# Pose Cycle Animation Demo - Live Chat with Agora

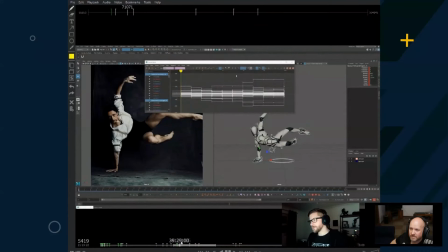(24:27)
I kind of push it all back to the middle, and I just kind of eyeball it really. Where is that bit? So yeah, I just grab the controls I need to move it all as one piece,
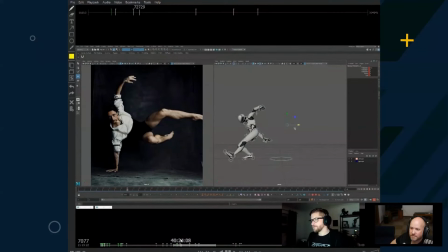(24:42)
and then just bring them all back and just try to work out, where the feet and the hand should be when they're kind of pushing off. Okay. It's probably not the most efficient way to do it, just eyeballing it. But yeah, it works for me.
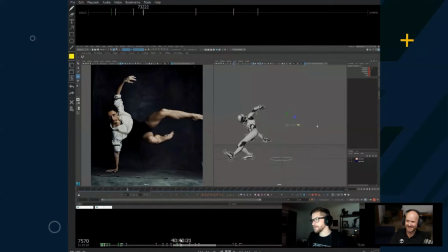(25:01)
And it's like, I guess if you're not working in games, you might not need to worry about this too much, but it's something that's ingrained into me, that I need to bring everything back to the center so that it can cycle properly. Yeah.
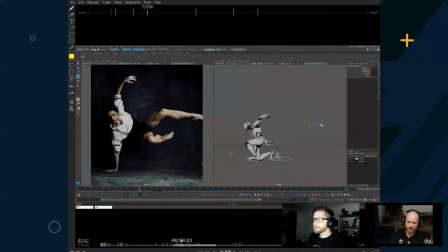(25:18)
Yeah, it's really interesting because with the walk cycle, I was always taught you put the same translation that's on the COG onto the world control, so that's moving backwards as that's trying to move forwards,
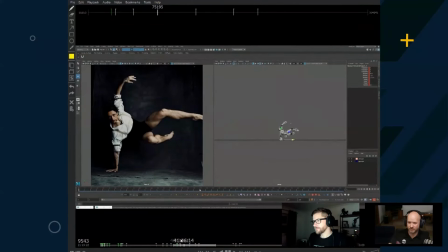(25:32)
and it stays in the same spot. But with something like this, it's probably a little bit tricky to do, right? Yeah. So one thing did I do that?
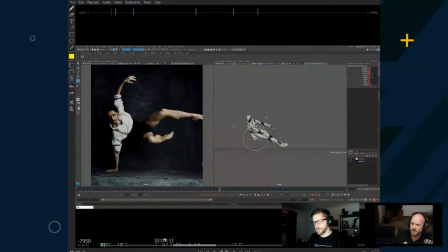(25:49)
One thing I should come back to. It's the thing that you mentioned earlier, about copying the pose. Yep. Where was it? Yeah, using, obviously, that. Is that it?
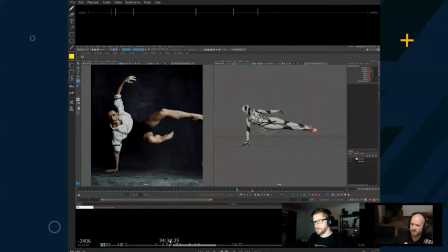(26:08)
No? Oh, I know why. Yeah, like right now, I'm thinking like, well, I need to start looping the pose again. So, I would just grab the first pose,
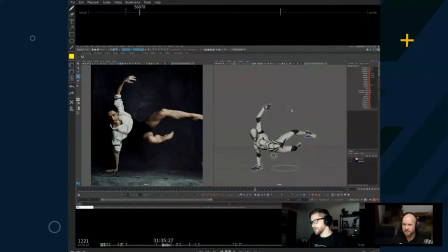(26:23)
very first pose, copy with the middle mouse button, and then paste it on frame 100 there, and then just move it along. So then I know where the hand plant is going to be, and I can kind of adjust from there.
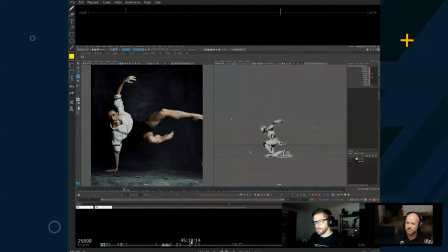(26:42)
And where am I at? So with this part, one thing I want to mention is, when you have a hand or a limb and it kind of goes behind the body, like this one's about to,
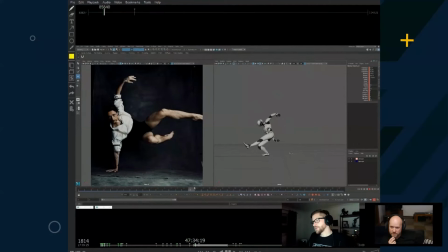(27:03)
it's just good to keep that in view, because if you have it like this, right, and it disappears and then it pops out all of a sudden, it just feels kind of weird. Like it catches your eye and it doesn't feel super smooth. So you usually want to like make sure your eye can follow the hand,
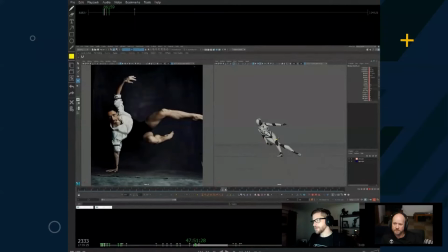(27:22)
So always leave like a little bit of fingers here, and then the next pose is it coming out. That's kind of how I work anyway. It just makes it easier for me to like. It makes things feel smoother, I think, because then your eye can follow where that stuff is going.
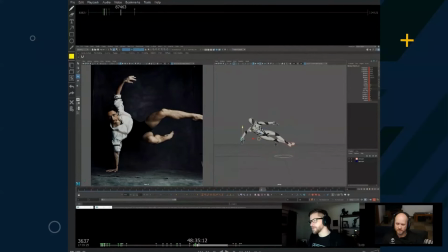(27:38)
Whereas if the hand gets completely hidden for a couple of frames and then pops out all of a sudden, it just feels a bit jarring sometimes. And you're like, oh, and you don't know why it feels like you're being distracted by something. And I think it's because your eye isn't able to follow where it goes.
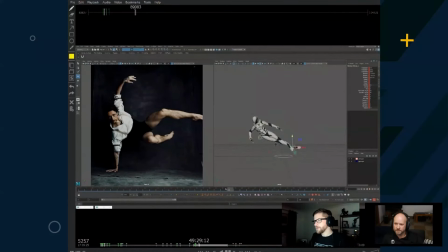(27:58)
It just kind of disappears and appears again. Yep. So I'll usually try to keep something in view, so you can track that kind of arc through the fingers and then back out. Yeah, it's just something I usually do.
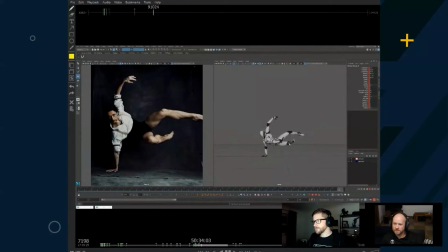What's next? So yeah, he's getting there. Yeah.
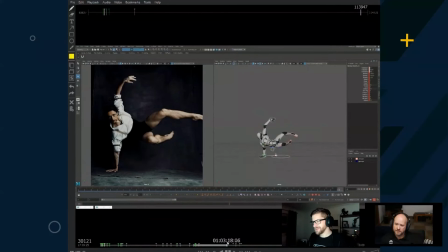(28:30)
I'm still in blocked at this point, and I'm an hour in, so I try to stay in blocked a lot, like as much as possible, really. Where do I time it? So there's a point where I start moving the keys, because until that point, there we go.
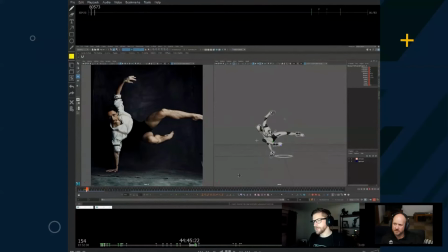(28:52)
It was all the keys were still on 10, right? So then I kind of, at some point, I just think I need to start, to visualize this as like with timing. So going from just blocking poses out on random keys, and then this is where I start adjusting,
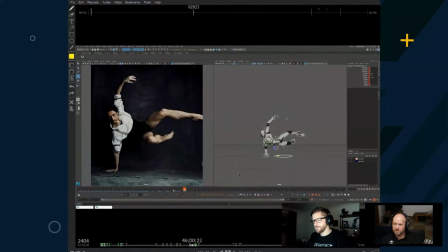(29:12)
and just kind of trying to push things. And I usually try to have it so that the push-offs are quite quick and then the hang time is longer. Right. It just usually gives a bit of a nicer timing.
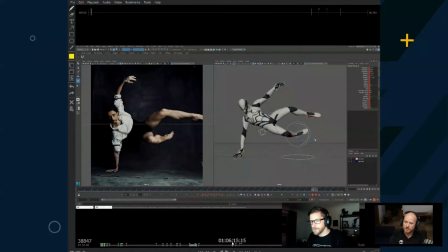(29:29)
Let's move on. We're running out of time. So do you start building in,
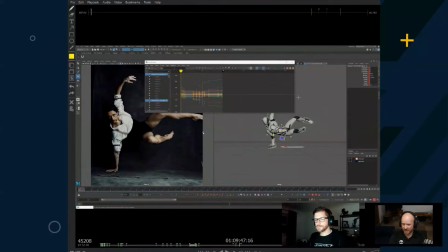(29:34)
any sort of subtleties in terms of overlap with the head or follow through into the blocking,
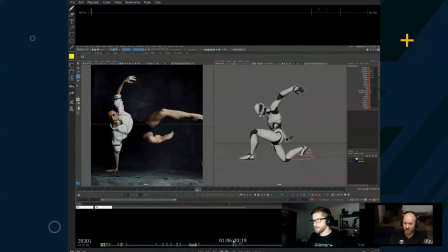(29:41)
or do you get into spline and then start doing that? I think if I already know, like if I know I'm going to smear something or, stretch something, I usually add that to the blocking. Okay. I think I do actually start doing a little bit of squash and stretch in the body around here.
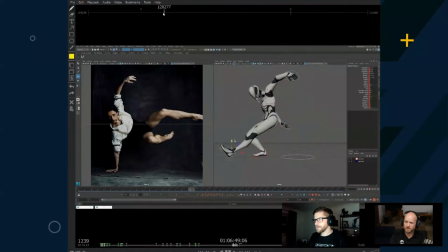(30:05)
Yeah. So yeah, I mean, I'll often like delay the head a little or squash or drag the
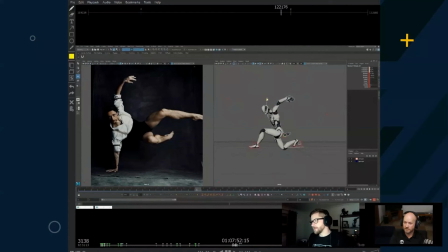(30:22)
if the hips come down, I usually delay the head and the torso a little. And then on the push-up, I push the chest down like this. Yeah. Just to squash a little, and you just get that little feeling of it. Some rigs are better than others for this stuff.
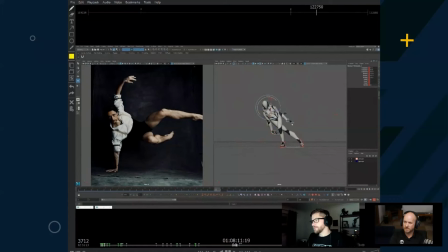(30:37)
Like some you can really scale. Some it squashes and stretches really well. Yeah. And some, even if it doesn't, like you can usually at least get a feeling of it by delaying the head or translating the torso up. You know, you don't necessarily need scale controls and things.
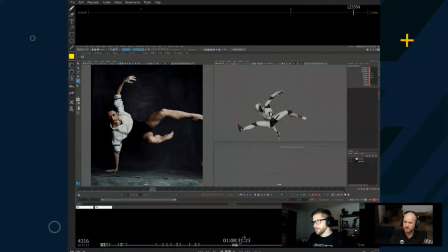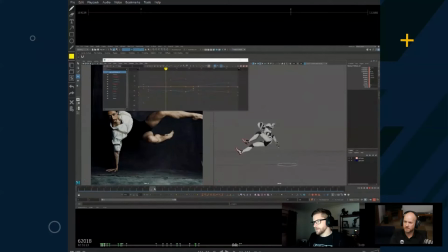(30:59)
Yeah, let's go ahead a bit. So I go into Spline about here.
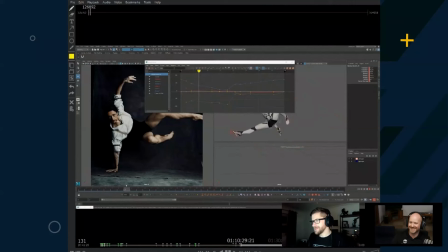(31:15)
This is where it all goes wrong. Yeah. Yeah.
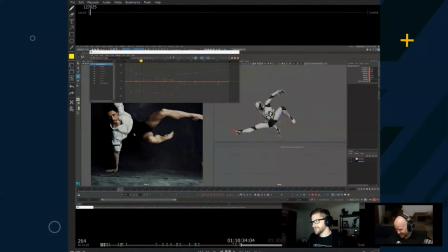(31:20)
We've all been there. I think I just get to a point where I'm like, okay, I think I need to visualize it now and make sure that nothing looks completely broken. So sometimes I go to Spline and then go back to blocking if I panic too much and it just looks horrible.
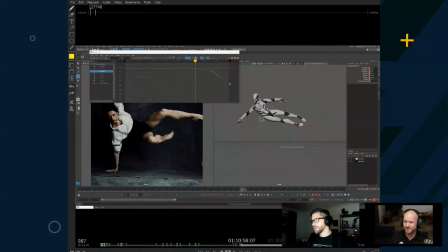(31:39)
Right. I'm like, I probably need to add more keys here. So yeah, it's kind of looks at the floaty, you know, like I definitely need to work on the arcs, which I kind of start doing here. You know, I usually start with the hips. Yep. Like the Y translation. So you get, you know, more of like this kind of thing.
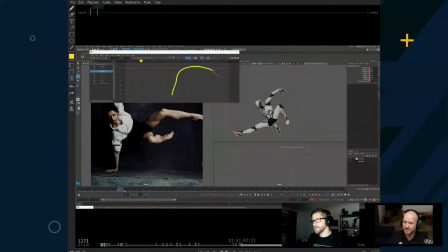(31:56)
That's too flat. I'm drawing with a mouse right now, so that's why it's not very good. Yeah, I usually start with the hips and then everything, because I work in IK as well, then I kind of have to adjust the rest. But
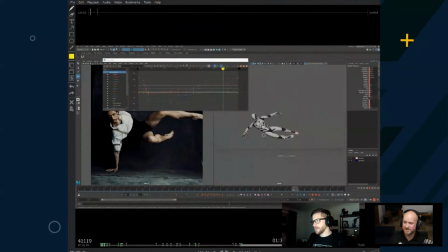(32:14)
yeah, I basically just go through and just start tweaking the graph editor. I try not to add too many keys if possible, too many keyframes. Try to keep it to the blocking, but then it never stays like that. I always have to add you know, more and more keys, but try to keep it as simple as possible,
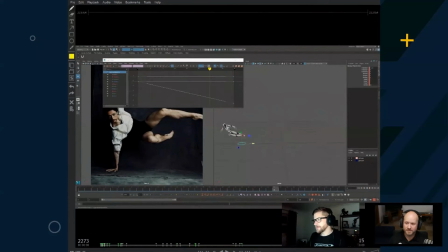(32:33)
just so that if I do need to tweak it, you know, I can very easily.